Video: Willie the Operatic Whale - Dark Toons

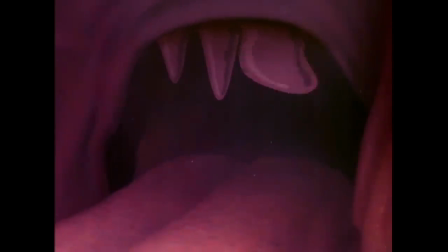[8:11]
You can still tell that baritone is where his comfort zone is, but it's still really impressive he can get as much of a range as he can. I mean, it's still very impressively done. I mean, this really was like a massive, massive talent.
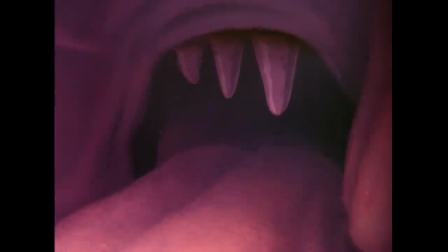[8:26]
Then you can get really creative and have this whale be able to do that, you know, where he can practically sing his own opera because he can do like three different voices. It's very, very creative. Again, it's a cartoon. You can take all this fantasy and really push it to the next level and have fun with it.
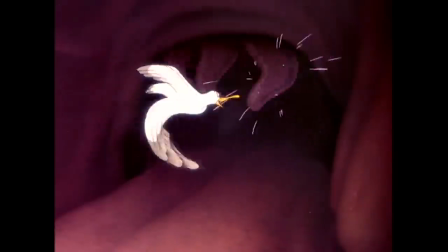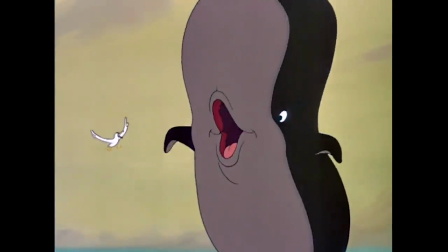[8:49]
Know this would have worked as well if you didn't get a singer as good as him, because yeah, he really finds the emotion of this music. I mean, as a kid, I honestly, even for a lot of these, I don't always know the operas, but I just love the actual music.
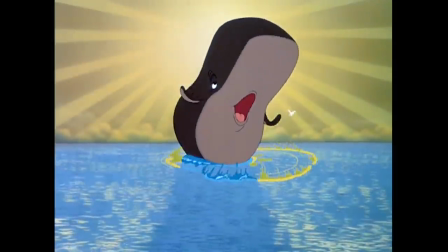[9:06]
I love the voice. If his voice was good but not great, I don't think it'd be nearly as powerful.
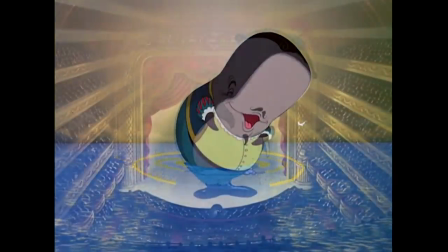[9:12]
Imagine a whale singing opera. And here's a good example of him being in this opera house. He's still moving the same as most cartoony Disney characters, like I said, Donald Duck or Mickey Mouse, but the way they have this laid out, and you see the way it's lit and little people in there and stuff like that,
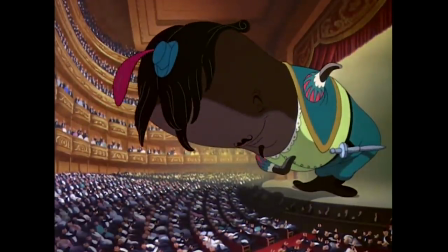[9:31]
you still feel the size of it. Just the angle that they get is enough.
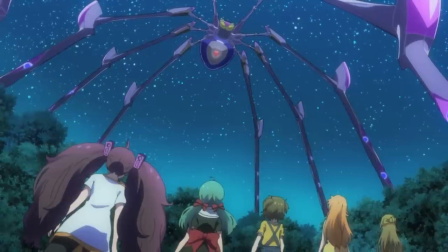[9:36]
I think anime is really good at that too. They're really good at, when they have to kind of cut corners, just getting a really good angle.
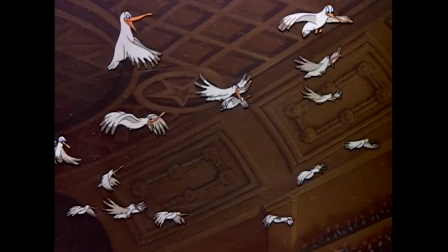[9:42]
Then you feel the placement, the depth of feel of it. That's a good joke. Apparently the birds have been to the show before. And now most of this is Willie imagining himself in these scenarios where he's this big opera star at,
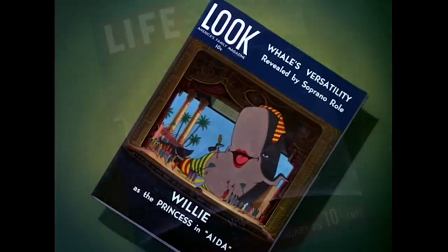[10:03]
you know, all these incredible opera houses. And again, for me, and maybe some of you watching, like, this was a really wonderful intro to opera, because you just want to know these stories, you want to hear more of the music, and you want to hear these amazing voices sing them.
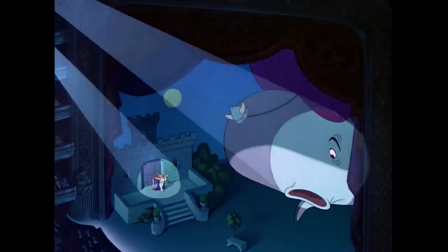I mean, okay, again, that's clearly a baritone voice doing that woman's voice, but it's pretty close almost, isn't it?
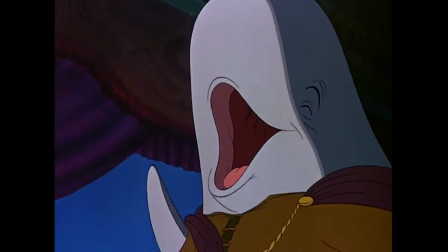[10:33]
It's more when he has to do the really high-pitched ones that, you know, you can tell that's him, but, you know, for a second, it does fool you a little bit.
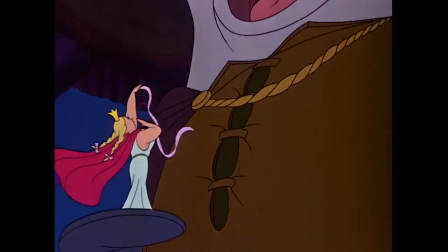Yeah, now it sounds like someone's choking Mickey Mouse. That's where you can kind of tell. So this, I think, is kind of a ballsy move, because you have him performing in what's essentially hell here, literally the scene before he dies. Now, on the one hand, you could say, well, it's giving a little bit of a transition. Things are about to get darker and harsher, you know, because he's about to be harpooned here. But, man, that takes balls. I always remember watching this as a little kid thinking, oh man, he's about to die now, because, well, here's the hell sequence. I got him. Well, that's it. That is a very good transition. First of all, that great background of the opera house. All the backgrounds of the opera house are really, really good. But then I like the way it dissolves back to the guy they're about to shoot the harpoon. It doesn't dissolve all the way. It's like his fantasy is suddenly interrupted. Like he's only starting to see reality again, and then it's too late.
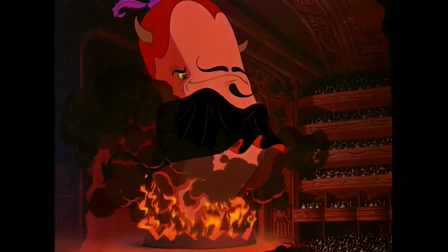[11:59]
And you go from these red colors in the opera house to now the sky. It's later in the day, a storm's coming, and the sky is red, and obviously these are very distressing colors. They're the colors of danger, and you get some really just heartbreaking imagery here of the whale far away being harpooned.